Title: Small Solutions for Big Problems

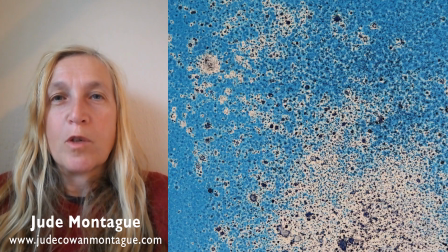(3:59)
The other thing that I contributed was the textures for the film because I'm
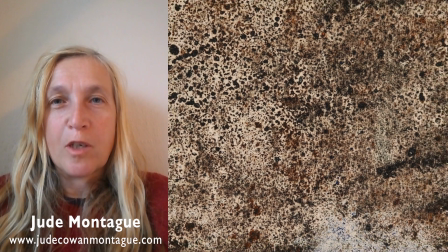(4:03)
a real world printmaker and we use those textures and Susie helped coordinate
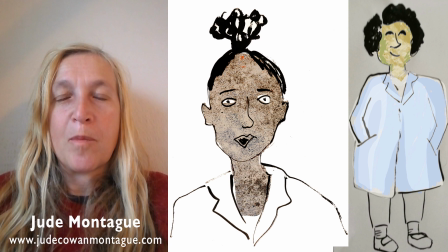(4:08)
this into the look of the film and also I enjoy doing the
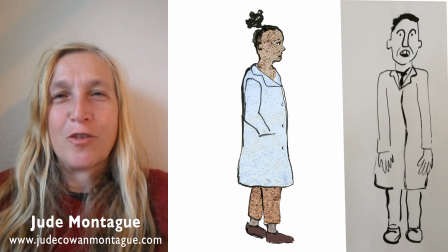(4:13)
character design because I love to draw people in pen and ink.
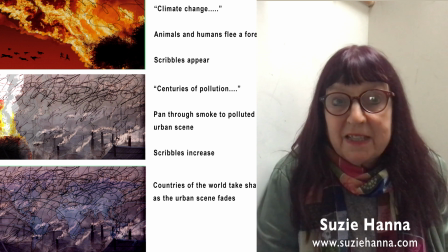(4:18)
My role in this production was to maintain the visual narrative so I made storyboards and put everything together.
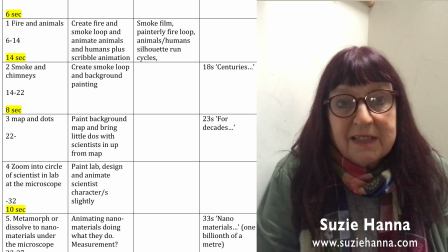(4:24)
I did the compositing and the editing. I did quite a lot of animation, animating all the animals,
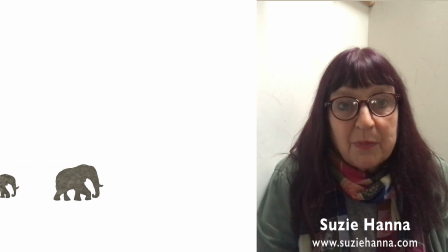(4:30)
playing with experimental animation techniques like spraying ink on glass to make it look as if you're looking down a microscope and
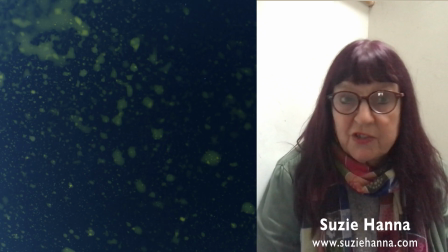(4:37)
sort of creating collages really of different elements some of which Jude drew and some of which I drew so what we
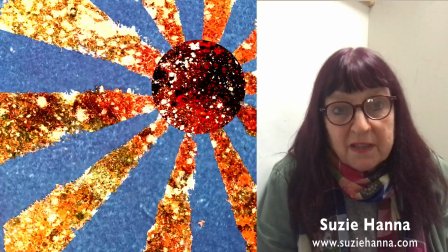(4:45)
were trying to do I think was to put it put forward quite scientific ideas in a way that is not
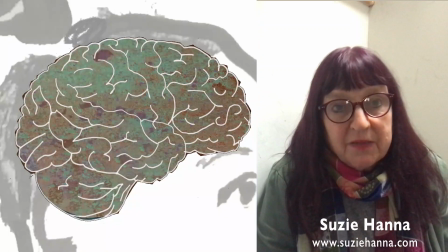(4:50)
hyper real which is what you expect from a scientific animation but to do something very
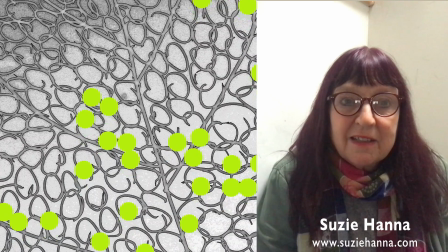(4:54)
textural and almost tactile anyway
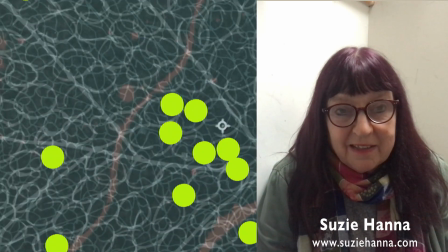(4:59)
I really enjoyed collaborating and I learnt a lot from it and I hope that the general public feel the same as we do and i'd like to thank the collaborators it was great nanomaterials to the rescue
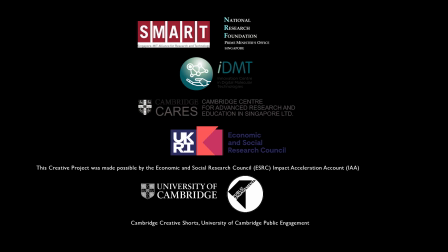(5:19)
nanomaterials to the rescue